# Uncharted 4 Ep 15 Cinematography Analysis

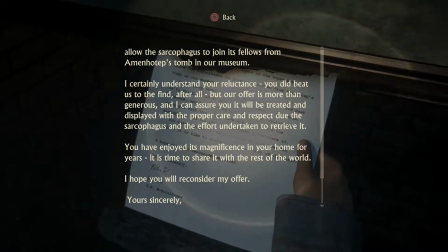(12:16)
And if you don't get the visuals, it may feel like it's slogging or incomplete or self-indulgent,
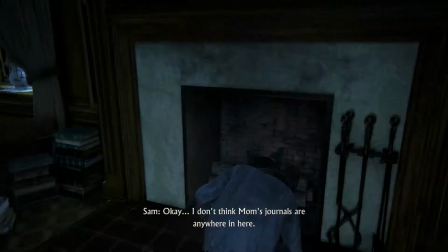(12:23)
but I promise you, if you try to analyze the visuals a little bit, it will really deeply affect you.
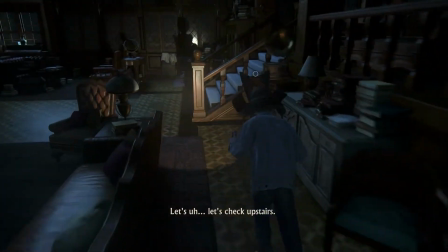(12:29)
Now that I've rambled on enough about how I love The Fall, I'm going to tell you how it relates to Uncharted 4.
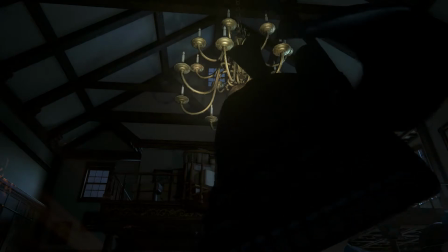(12:34)
So The Fall is an adventure fantasy film, similar to how Uncharted 4 is an adventure game.
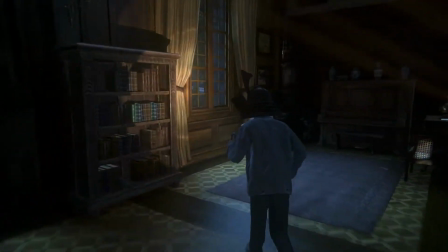(12:42)
So in that way, it's a parallel.
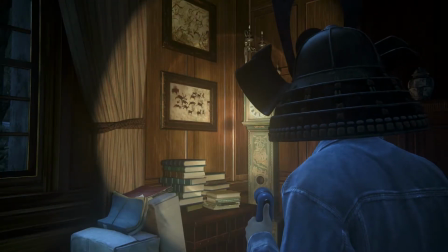(12:44)
But also, we have this parallel of these two people relating in a familial sense.
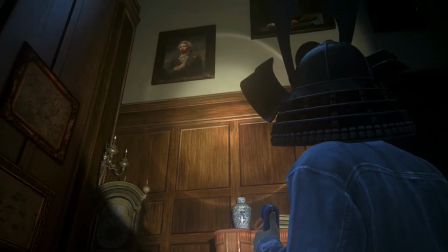(12:51)
So Nate and Sam are actual brothers, but Roy and Alexandria, the two main characters in The Fall, are almost familial.
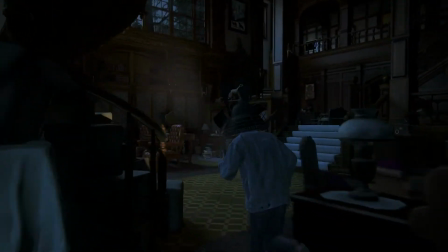(13:00)
So both Sam and Roy are almost like father-type figures to these younger
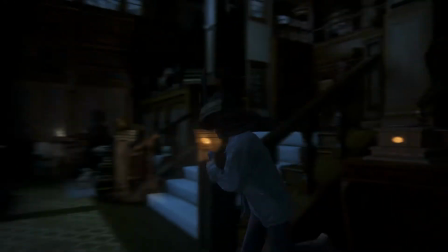(13:06)
cohorts, although Sam and Nate have a much smaller age discrepancy than Roy and Alexandria do.
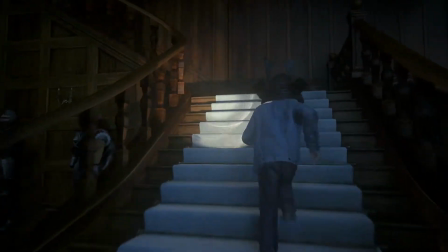(13:12)
They are also, Roy and Sam, not actual fathers, so their advice and their suggestions are not what probably
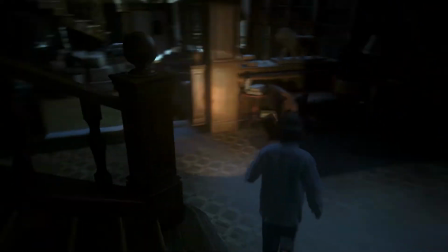(13:20)
exactly how they should be doing, although they do end up caring about the person. They have these ulterior motives as well.
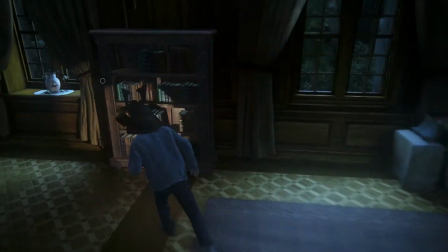(13:28)
So there is that parallel as well. I could go on more, but I don't want to spoil it, so watch The Fall and then play this game.
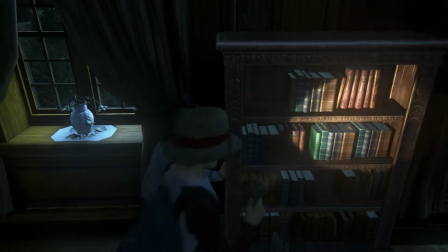(13:35)
I think it's also important to note these dead flowers on the left here.
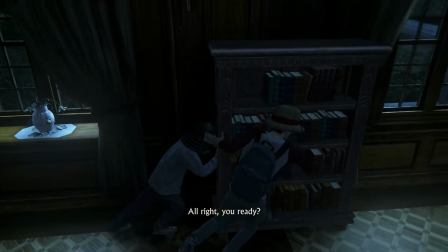(13:39)
We've seen them throughout this house, although I don't know if I've shown all of them, but I think it's a little bit of foreshadowing of what's to come in this chapter.
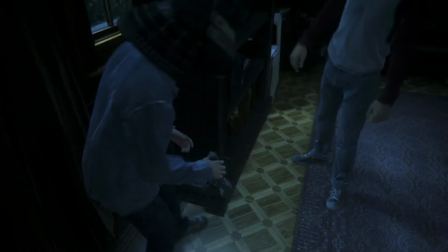(13:48)
I think the use of a camera is a Polaroid camera especially, is a really good way to show
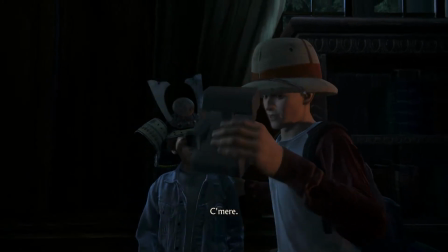(13:55)
how the brothers Drake literally develop right before our eyes, just like we see the print develop right before our eyes.
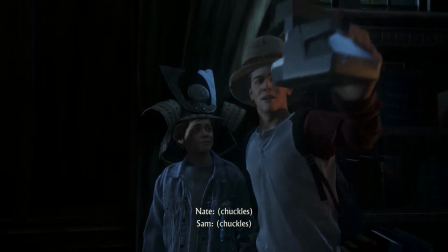(14:02)
So here we see the brothers Drake being young and
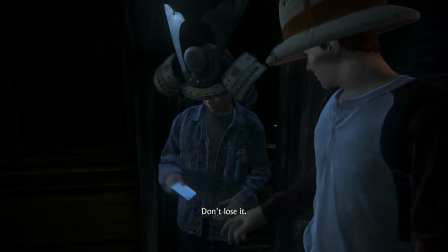(14:07)
everything that is really inspiring them to go on the path that they are,
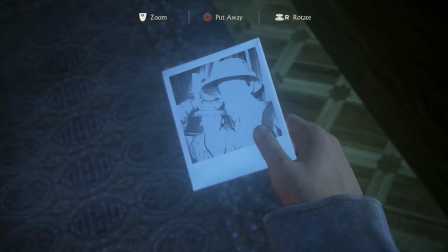(14:12)
and what leads to their ultimate development of these adventurers, of these risk takers,
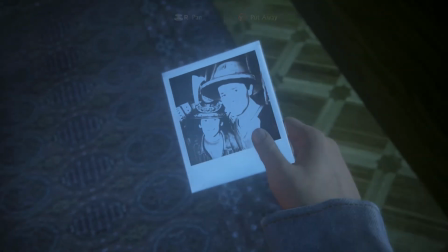(14:18)
of people who, even the words they say, even phrases we hear later on,
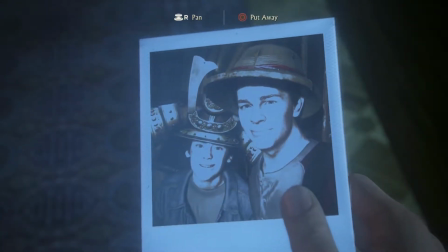(14:24)
is what this area, their mother, and this is the culmination of all of that, basically.
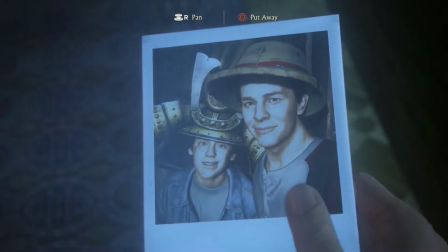(14:31)
And this Polaroid is like a memento of that. It really solidifies this actual development, just like a picture is developing right before our eyes.
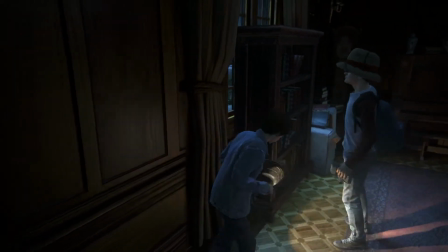(14:42)
The Drake brothers are as well.
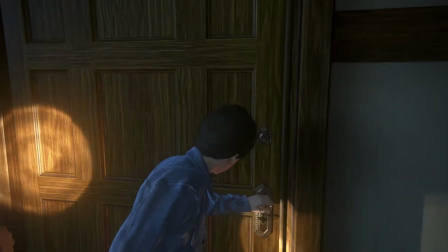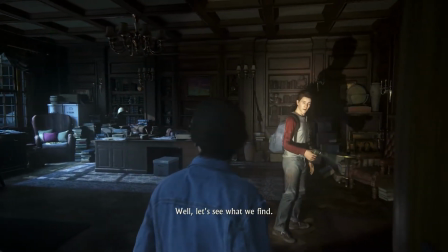(14:51) Journals galore.
Again, we have this looming shadow before Sam when he enters this room, as we did at the beginning of the chapter with Nathan.
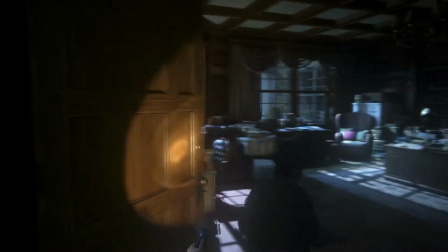(15:00)
And it gives a sense of foreboding when we enter this place that is supposed to be the treasure, that is supposed to be the culmination.
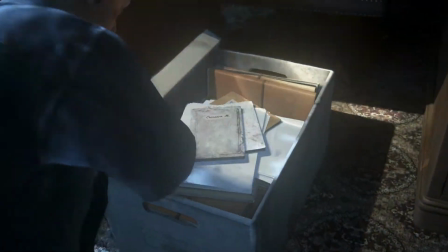(15:10) Whoa.
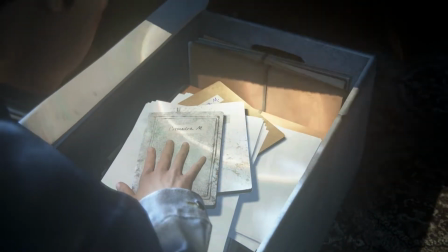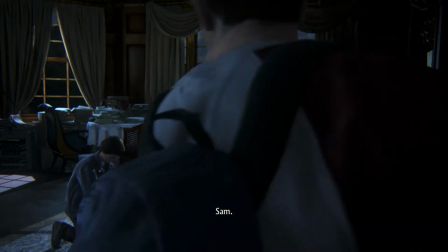(15:17) Sam. You got something?
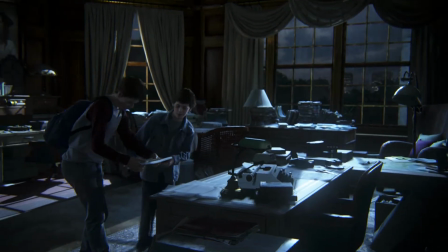(15:20)
So I want you to notice that there is a portrait of a woman right behind Sam and Nate, right when they find their mother's journals.
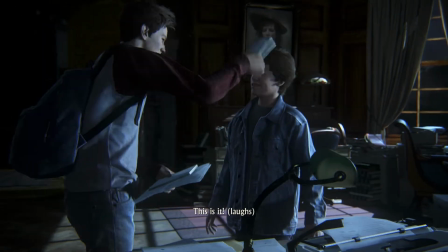(15:26)
And we almost get the feeling that it's their mother's spirit overwatching them and sort of fating them to this life.
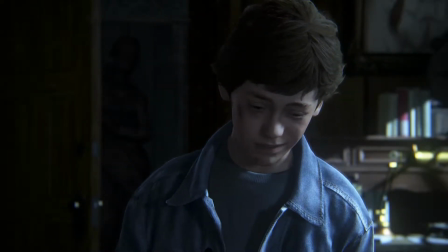(15:32)
And we see these dust particles in the air right around Nathan's head.
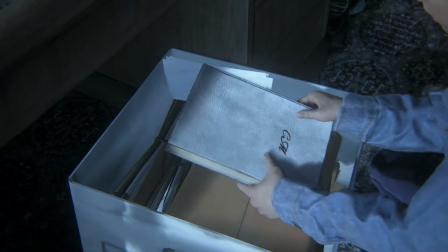(15:35)
And it, as I mentioned before, these particles sort of are like fatalistic.
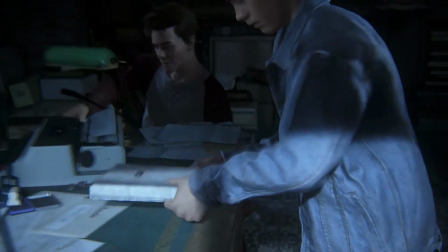(15:42)
It's like humans just going on in their moment in their life. We also see here that this is Nathan,
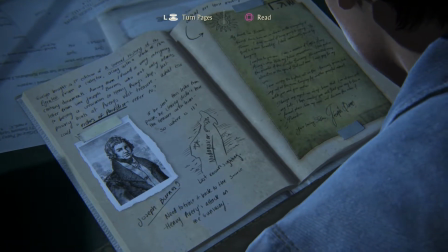(15:49)
the cover of that book is the same cover that Nathan had in the attic earlier when he's an adult in his home life.
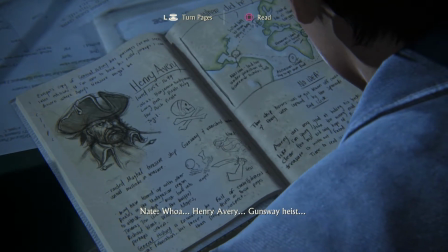(15:57)
And we see why it's such a prized possession of his.
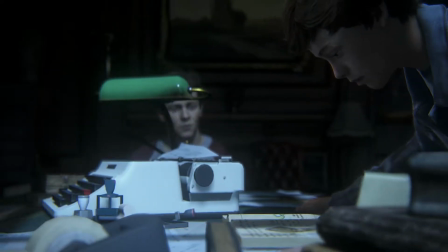(15:59)
It's something that is so pivotal to his life and is just enforced with Sam.
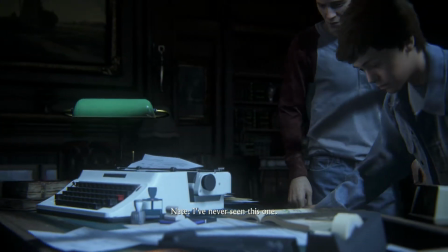(16:07)
We finally get the explanation as to why it's worthy to be with all of Nathan's treasures of these fallen,
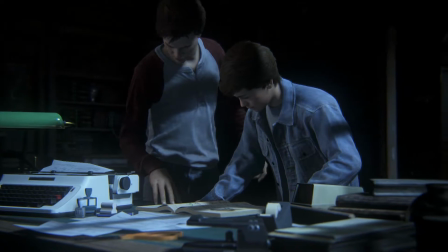(16:15)
mysterious archaeological gold mines, and this book is among them.
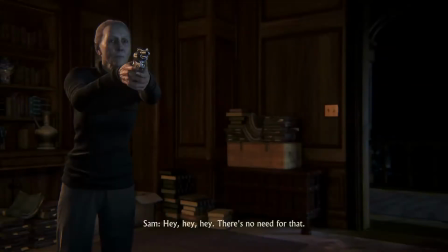(16:19)
This is an echo to the previous chapter where Sam stands right in front of Nathan when a gun's drawn on them,
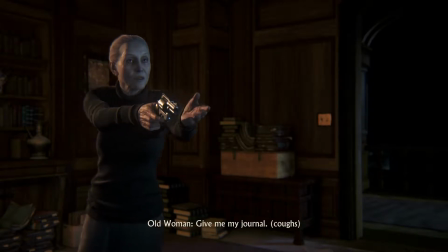(16:25)
and he is always the big brother and always ready to protect Nathan.
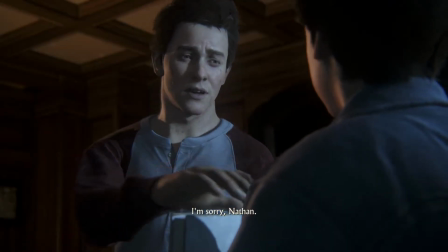(16:29)
Despite his shortcomings, despite him leading him here, he's always ready to protect his little brother, at any cost, even if it's at his own life.
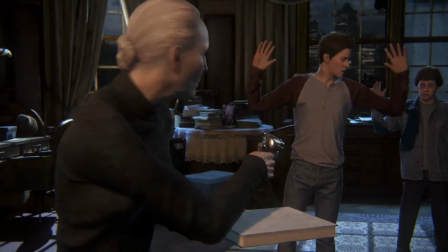(16:38)
He's ready to defend him with his own body if necessary. You can see that he looks back, and that's his top priority, is protecting him.
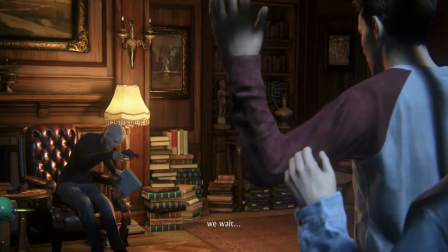(16:45)
This scene reminds the player why Nathan is so ready to give up everything, his life,
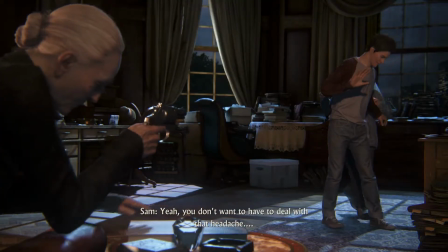(16:52)
and why he's so devoted to Sam, because Sam has been so devoted to Nathan throughout their lives and giving up everything.
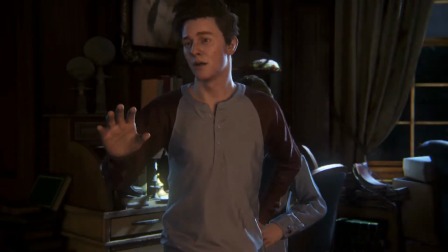(16:58)
So despite that huge betrayal, Sam is still worth our sympathy.
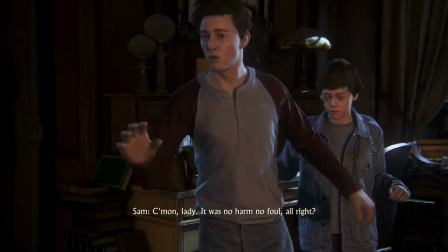(17:03)
It's also important to note that Evelyn, the old woman, is dressed in all black. She reminds me a little of the Grim Reaper.
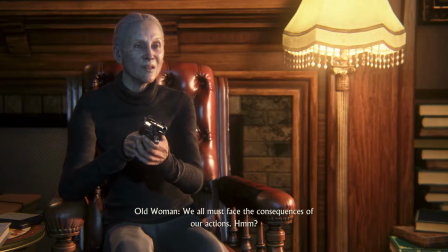(17:09) Face the consequences for our actions.
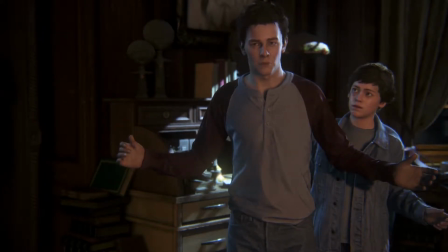(17:14)
And also, perhaps because she's so close to death, she reminds us of what is true, that we have to face the consequences of our actions.
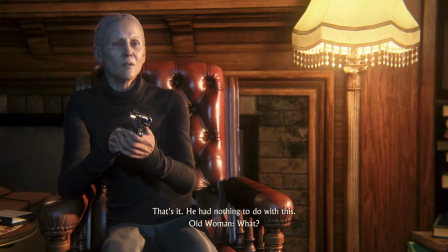(17:23)
Sam does it several times,
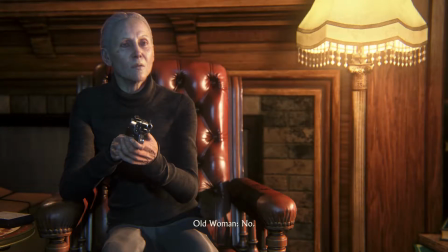(17:25)
once in jail by leading Nathan astray into this life of adventure and thievery, and again when he lies to him.
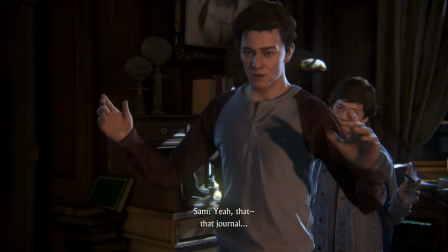(17:33)
Nate has to face it with Elena and the repercussions it has on their marriage.
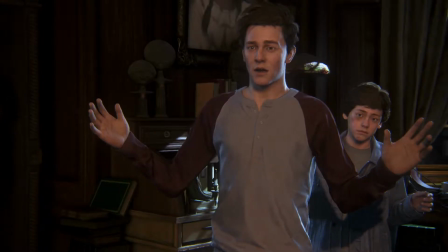(17:42) You're Cassandra Morgan's boys.
Since Sam is facing the camera and therefore us as much as he is implied to face Evelyn,
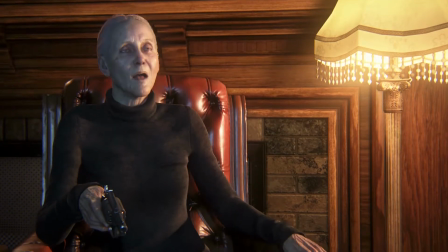(17:49)
we feel like Sam, when he waves hi, that he's saying hi to us and introducing himself as a Morgan,
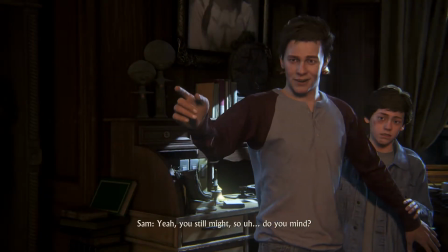(17:55)
not as a Drake.
Do you mind?
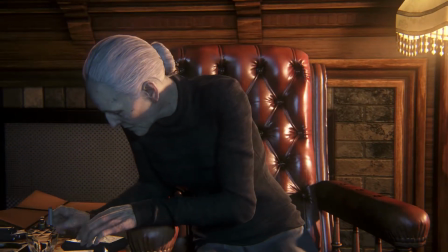(17:57)
The player can really sympathize with Elena here because we've been playing for possibly years as this person we've known as Nathan Drake,
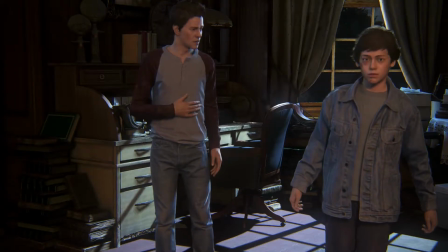(18:04)
and we find out that's not even who he really is.
You knew our mom?
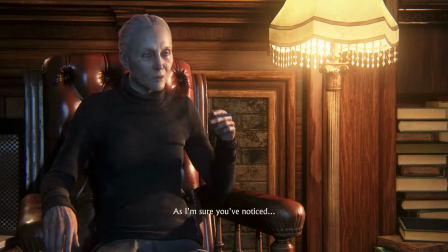(18:11) She worked for me. As I'm sure you've noticed, I'm a collector of sorts.
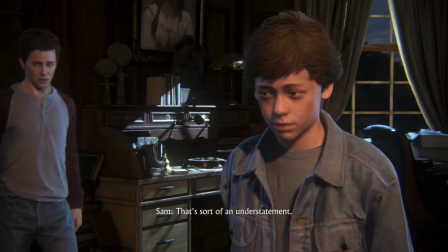(18:20) That's sort of an understatement. So, Mom was like your translator?
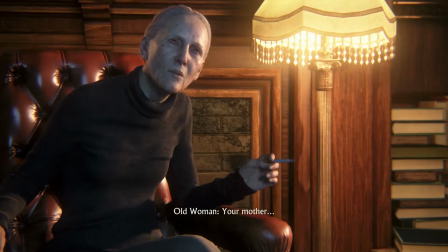(18:30) Your mother was the most brilliant historian I have ever met.
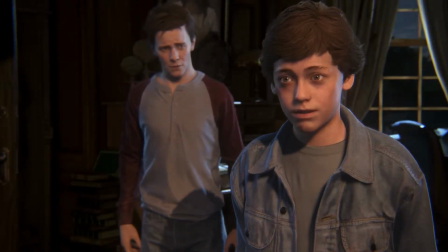(18:37)
We see a light literally shine in Nathan's eyes as his whole demeanor changes.
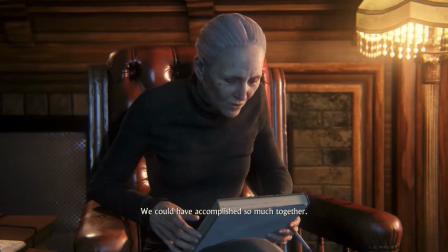(18:41)
It's a similar expression he gets when he looks up at the painting when he's sitting on the couch at the beginning of the game with Elena.
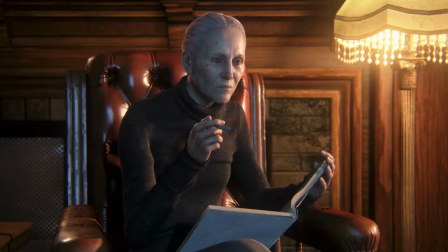(18:48)
I've mentioned this in past chapters, but smoke is often used in Memento Mori because it is fleeting and ephemeral.
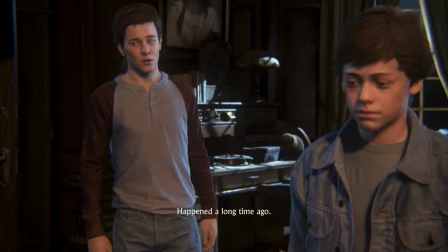(18:55)
Just like these dust particles we see floating around in the air are also fleeting and ephemeral.
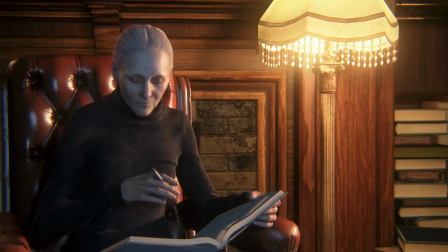(19:00)
We know that this woman is about to die. And we also see that Sam is often a smoker, and he is associated a lot with smoke.
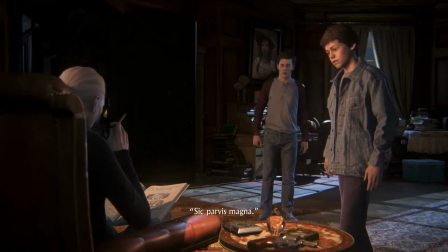(19:07)
And that causes concern. At least it did for me at this point in the game. Greatness from small beginnings.
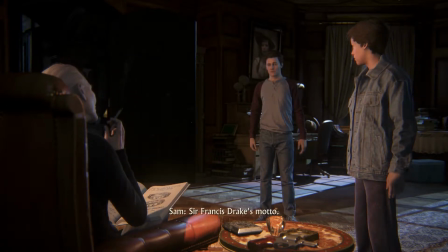(19:15) Sir Francis Drake's motto. Yeah, Latin and historical figures.
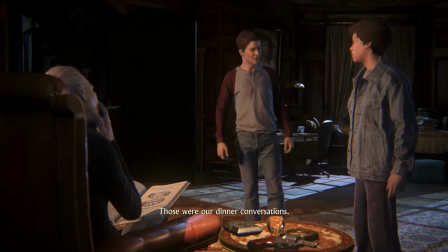(19:21) Those were our dinner conversations. We were a weird family.
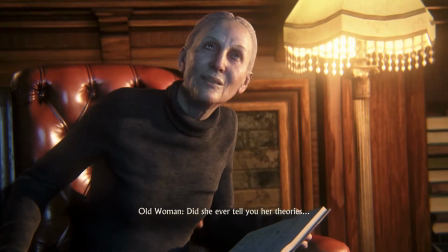(19:27) Did she ever tell you her theories regarding Sir Francis Drake and his heirs?
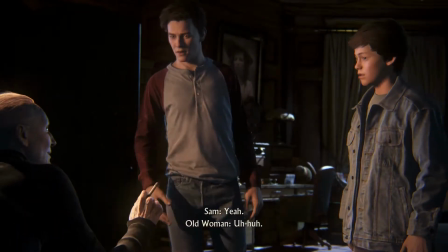(19:33) Sir Francis Drake didn't have any heirs. Yeah. That's what history tells us.
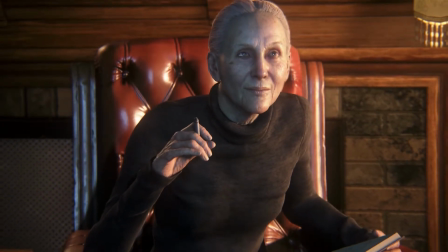(19:39)
Nathan almost directly quotes Evelyn when he says that's what the stories tell us when he discovers two sigil in chapter 8.
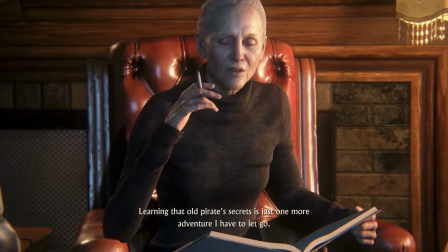(19:48) Pirate secrets is just one more adventure I have to let go. I guess there's a lot I have to let go.
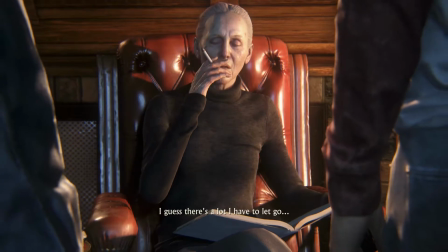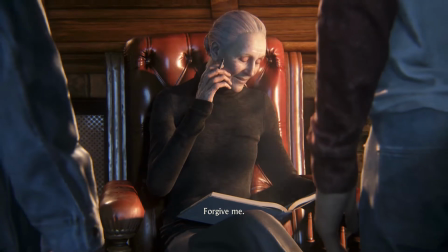(19:59) Forgive me. Ramblings of an old woman.
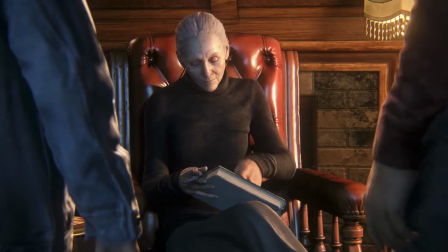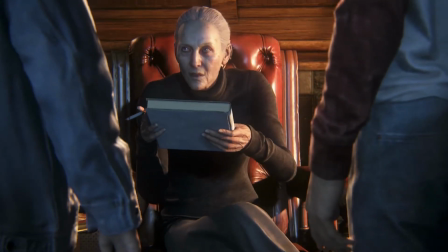(20:09) Here.
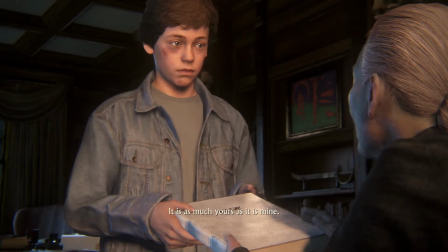(20:14) It is as much yours as it is mine. Who knows?
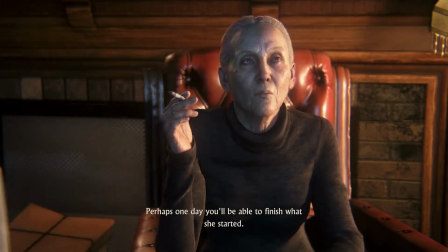(20:20) Perhaps one day you'll be able to finish what she started.